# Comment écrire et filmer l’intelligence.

Parce que vous allez voir, il y a des exemples de ce principe-là qui peut être utilisé non pas pour montrer à chaque fois que le personnage est intelligent, mais pour d'autres raisons et qui fonctionnent. Mais dans Endgame, ça fonctionne pas pour moi. Je pense notamment au film Les Figures de l'Ombre, qui est d'ailleurs un des rares films avec Gone Girl à traiter vraiment de l'intelligence de personnages féminins. Dans tous mes exemples, ça a été vraiment compliqué d'en trouver d'autres.
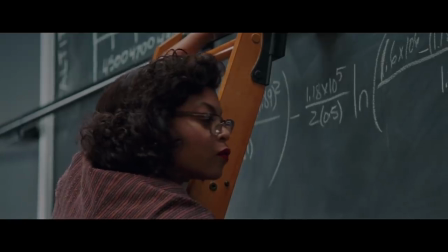Donc c'est un film qui abuse beaucoup de ce fameux principe de parler d'un truc dont nous, en tant que spectateurs, on ne va rien comprendre, mais ça permet au personnage d'avoir l'air intelligent.
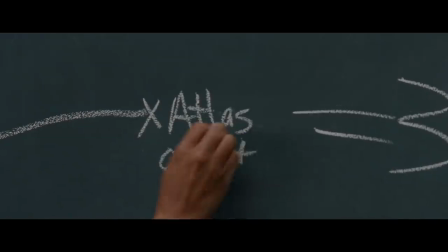Donc on a cette première séquence qui permet d'installer la supériorité intellectuelle du personnage principal.
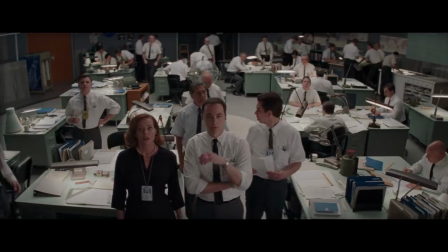Le personnage de Kathleen, elle fait des calculs sur un tableau, on comprend qu'elle est très intelligente, on comprend pas réellement ce qu'elle fait, mais on comprend qu'elle est intelligente, voilà. Donc ça c'était le principe précédemment expliqué. Mais ce principe-là va revenir dans la séquence finale, où il reprend le même processus, elle fait un calcul ultra complexe,
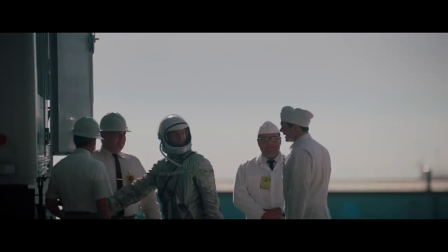et elle trouve la bonne solution qui permet à John Glenn d'effectuer un vol dans l'espace en toute sécurité.
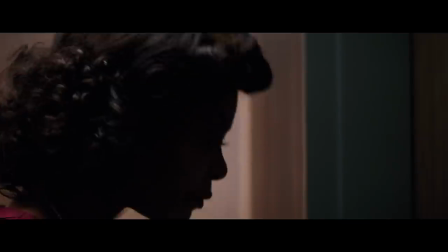Et là pour le coup, cette séquence de fin, elle a pas la même fonction que par exemple dans Endgame qui est pour débloquer le film, non.
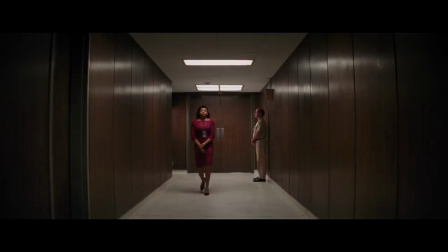Elle est là pour offrir un climax émotionnel au personnage principal. C'est son moment d'héroïsme. Tout le film on l'a vu être capable d'effectuer des calculs colossaux, et donc à la fin du
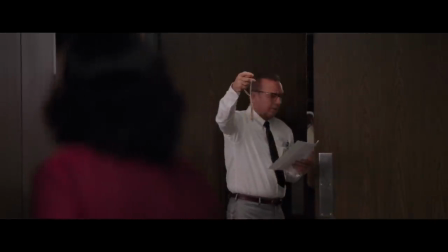film, elle effectue le calcul ultime qui permet plus ou moins de sauver la situation. Donc même si on comprend pas réellement ce qu'elle fait, c'est le parcours émotionnel du personnage qui fonctionne dans ce cas-là. Parce que dans Les Figures de l'Ombre, les enjeux sont toujours clairs, même si finalement on comprend pas réellement de quoi il en retourne.
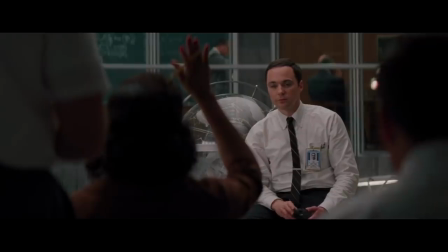Malgré d'ailleurs cette séquence d'explication qui dénote totalement avec le reste du film.
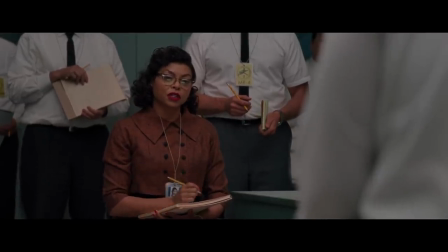Car là, t'as vraiment l'impression que le personnage qui est joué par Jim Parsons, l'acteur qui joue Sheldon dans Big Bang Theory, explique un truc à des débiles.
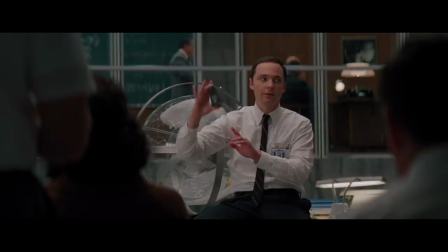Il est là, il explique tout un principe de physique en changeant les noms, en disant que ça ressemble à une épingle, enfin, il fait des espèces de métaphores pourries, comme s'il parlait à des crétins qui comprennent pas ce qu'ils expliquent,
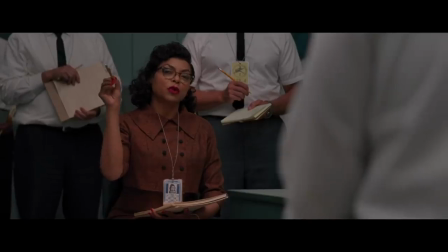et en fait, il parle à l'audience à ce moment-là, alors que réellement dans le film, il est en train de parler aux matheux et aux scientifiques les plus intelligents de l'Amérique.
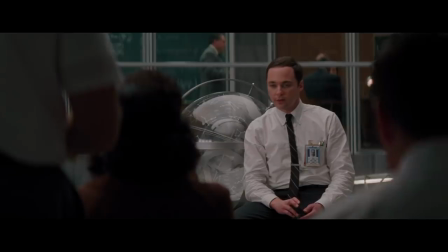C'est un gros problème d'écriture des films qui essayent de vulgariser des sujets vraiment complexes et compliqués.
That's the go-no-go. No, this point, it's a pinhead.
Parce que tu tombes souvent dans l'espèce de syndrome qui s'appelle « comme tu sais ». Le syndrome du « comme tu sais », c'est en fait un personnage qui va expliquer à un autre personnage une information que les deux connaissent déjà. Mais fatalement que le spectateur ignore. En fait, tu transmets un message au spectateur par le biais de deux personnages qui discutent dans une discussion qui n'a pas lieu d'être. Un très bon exemple, c'est par exemple cette séquence dans Godzilla.
Dandre, listen to me. You need to get out of there. Run.
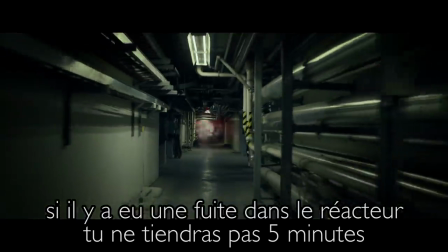If there's been a reactor breach, you won't last 5 minutes, with or without the suits. Do you hear me? I hear you. We're coming.
Donc oui, ta femme est une experte en radioactivité, elle n'a pas besoin que tu lui rappelles ses règles de base qu'elle connaît aussi bien, voire mieux que toi. Voilà, ça c'est typiquement le syndrome comme tu sais. Là, on va attaquer une grosse partie, accrochez-vous, la manipulation. Pour le coup, là, on arrive dans un domaine où faut réellement se casser le cul à l'écriture. Vraiment. Parce que la majorité du temps, dans un film, quand il y a manipulation, elle est effectuée à la fois sur les personnages, mais également sur le spectateur. Quand il y a manipulation, on en profite systématiquement pour manipuler au passage un peu l'audience. Et c'est pour moi dans ce cas-là que les personnages ultra intelligents sont les plus complexes à écrire. Car pour manipuler, il faut un plan, il faut une inventivité, et elle peut pas réellement être trichée par l'auteur. Enfin si, il y a toujours le principe d'immédiateté dont j'ai parlé au début de la vidéo, le fait que les personnages vont agir ou penser plus rapidement que dans la réalité, ça quoi qu'il arrive ce sera une astuce perpétuelle. Prenons par exemple l'exemple de Usual Suspect. Je m'apprête à spoiler Usual Suspect pour ceux qui connaissent pas le film, allez voir, c'est un des spoilers les plus importants du cinéma, donc si vous n'avez pas vu le film, allez directement au timecode que j'indique en bas.
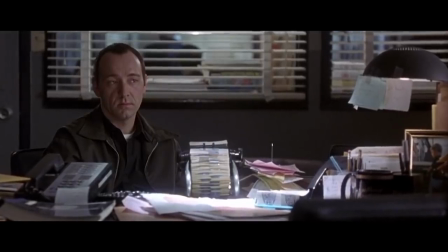Dans le film, on a donc le personnage de Kevin Spacey, alias Kaiser Soze. Désolé pour ceux que je viens de spoiler, mais je vous avais prévenu.
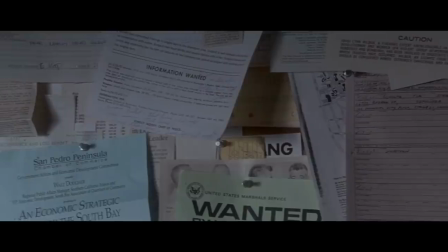Et donc certes, le film va tricher en expliquant que toute l'histoire qu'il raconte a été inventée sur le moment,
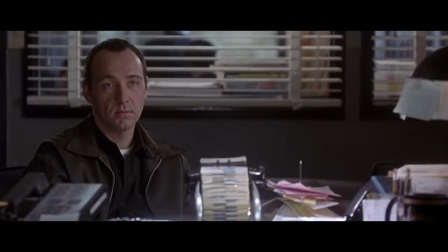quasiment improvisée, notamment avec tous les éléments présents dans le bureau, voilà, c'est un travail d'improvisation que fait Kaiser Soze à ce moment-là. Et donc ça, fatalement, c'est une astuce d'écriture, mais faut quand même inventer toute l'histoire. Et réussir à la faire gober à la fois au flic qui est en face de lui, mais surtout au spectateur.
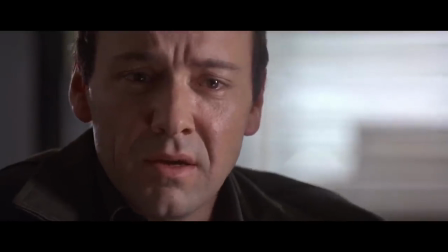He wanted it that way. It was his will. Keaton was Kaiser Soze. No.
Et en fait, dans le cas d'Usual Suspect, le scénariste et Kaiser Soze sont finalement la même personne. L'un a certes beaucoup plus de temps de réflexion pour construire son histoire et ne la transmet pas par le même médium, là où Kaiser Soze c'est juste une histoire orale, bah nous ce sera un film avec du montage, avec des flashbacks, avec des comédiens, enfin bref un film quoi. Mais au final, l'histoire est la même pour les deux.